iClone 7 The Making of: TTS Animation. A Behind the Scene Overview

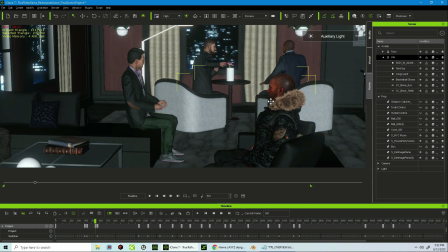Now I want to talk about the lighting. So let me take the auxiliary off so you can see what's going on here.
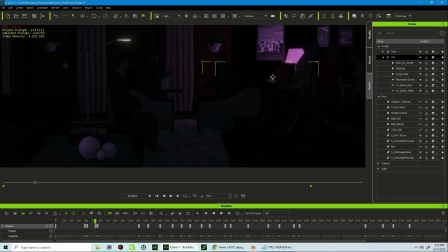So the only light that's being lit here is I did a self-illuminating
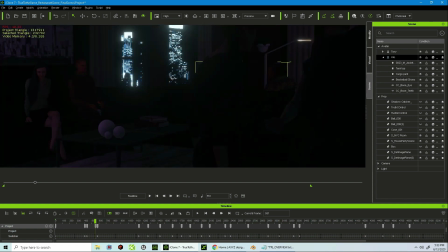setting on the shades here and the shade here.
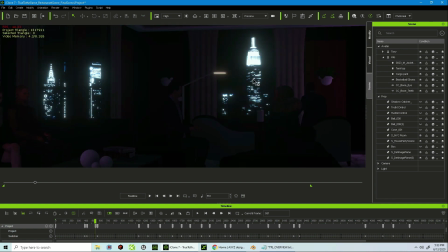And then I did self-illuminating again on the cityscape, and I did a self-illuminating on the little lamp here.
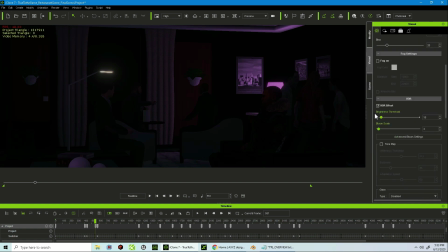And it's also, the whole scene itself is being lit by the IBL, which came from the cityscape.
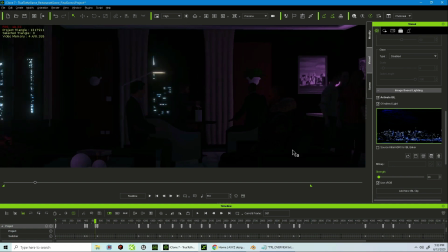I used the same image, but I only put it at 20%.
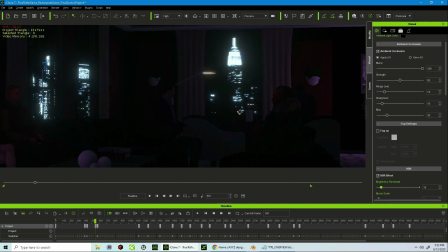So right now, as it stands, that's the only light that I used, guys.
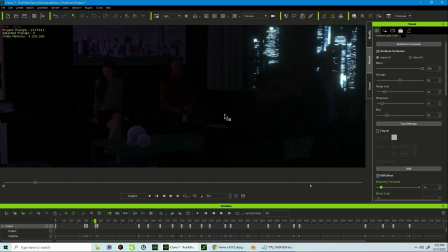I did not use anything else but that for the basic lighting. Once I got the basic lighting set up the way I wanted it, now it was time for me to start to individualize or specify the lighting a little bit more focused.
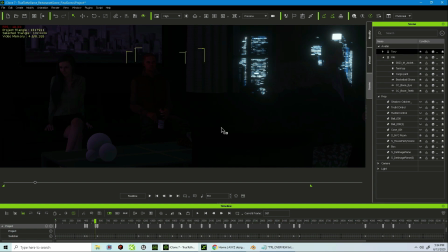So let's start with the main character here. I did a standard 3-point lighting setup. So let me show you where his lighting is. I put a key light on him.
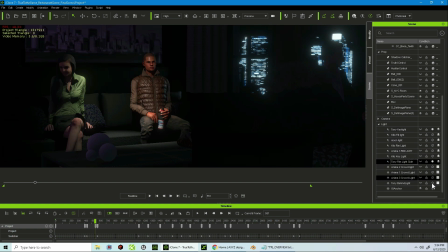I put a rim light on him, and I put a light behind him in addition to the rim light as well. So let me show you where these lights are positioned. So the key light here at the top,
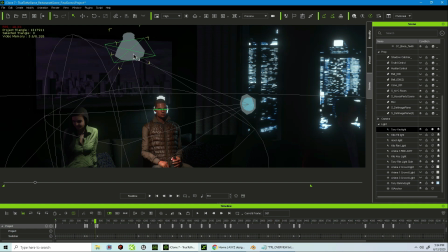I made sure this light had a type of rectangle type, if you notice here, and I cranked up the width and the height to get a little bit of the glare in his eyes. And the rim light was coming from the window. I wanted to make sure some of the moonlight and the city light was coming in,
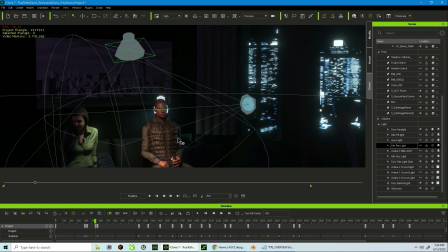so I also colored that light blue to get a little bit of the rim light around his body.
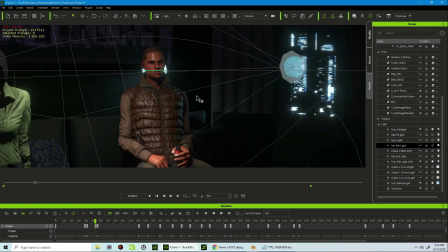Now, I'm gonna be honest with you guys, I did not know what I was doing with this backlight where the point light is right here.
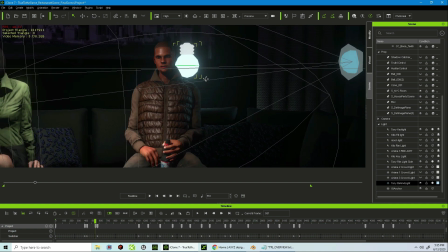I was just messing around with it. I just said to myself, man, something is missing. And so I was moving this light around and around and around, and then all of a sudden when I got behind him, I said, man, this is pretty cool. So I lucked up on this, but I felt that once I did it, I realized why it looked good.
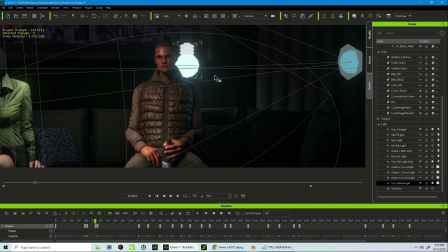It was because it separated him from the wall and the frame, and it gave a really good, nice depth. So that's why I did that. Let me turn the things off. Okay. So now he was lit.
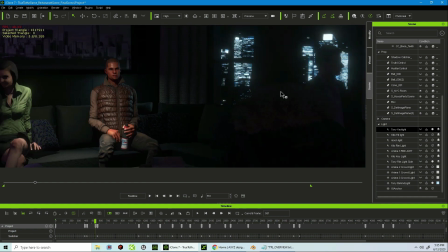He was done. I was happy. So now let's go with the other character.
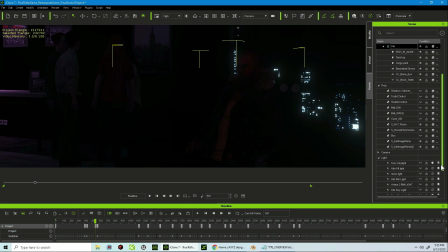So this character here, I did the same standard lighting setup, the same standard 3-point lighting setup. I gave him a fill light, I gave him a rim light, and I gave him a key light. And let me show you where these are set as well.
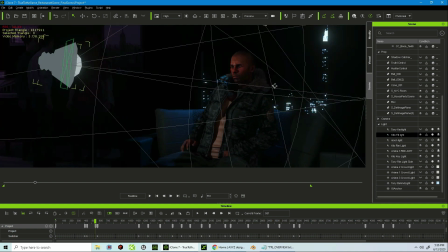Okay, so let me back up just a little bit so you can show you.
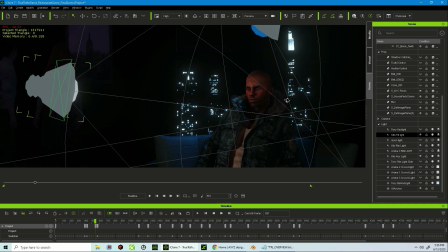Oops, sorry about that, guys. All right, so
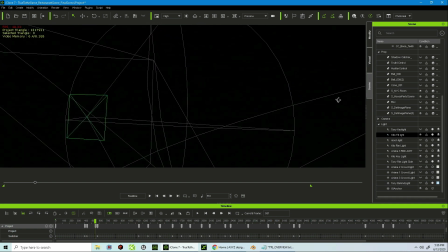okay, as soon as I can find the other light. All right, here we go. So this key light here, as a matter of fact, let me turn off the indicators.
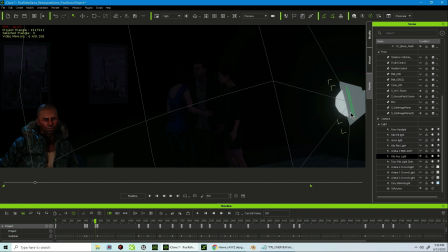All right, so you can see what's going on. So this key light here basically was meant to shine
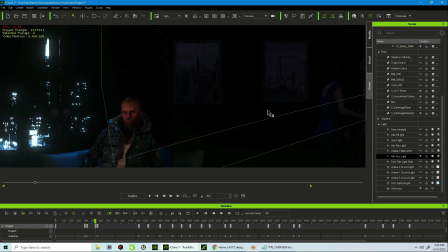right across to him and be in conjunction with the camera.
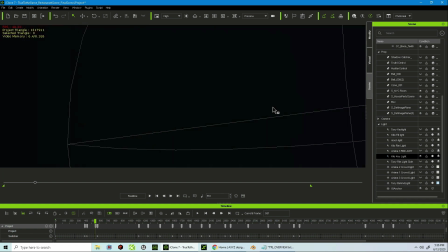Good gracious, guys, I'm sorry about this. I'm trying to get this light in the scene.
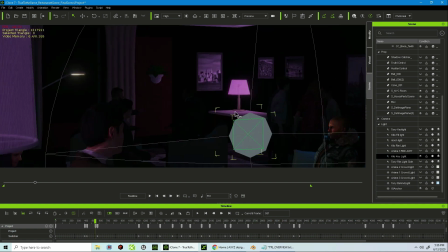There we go.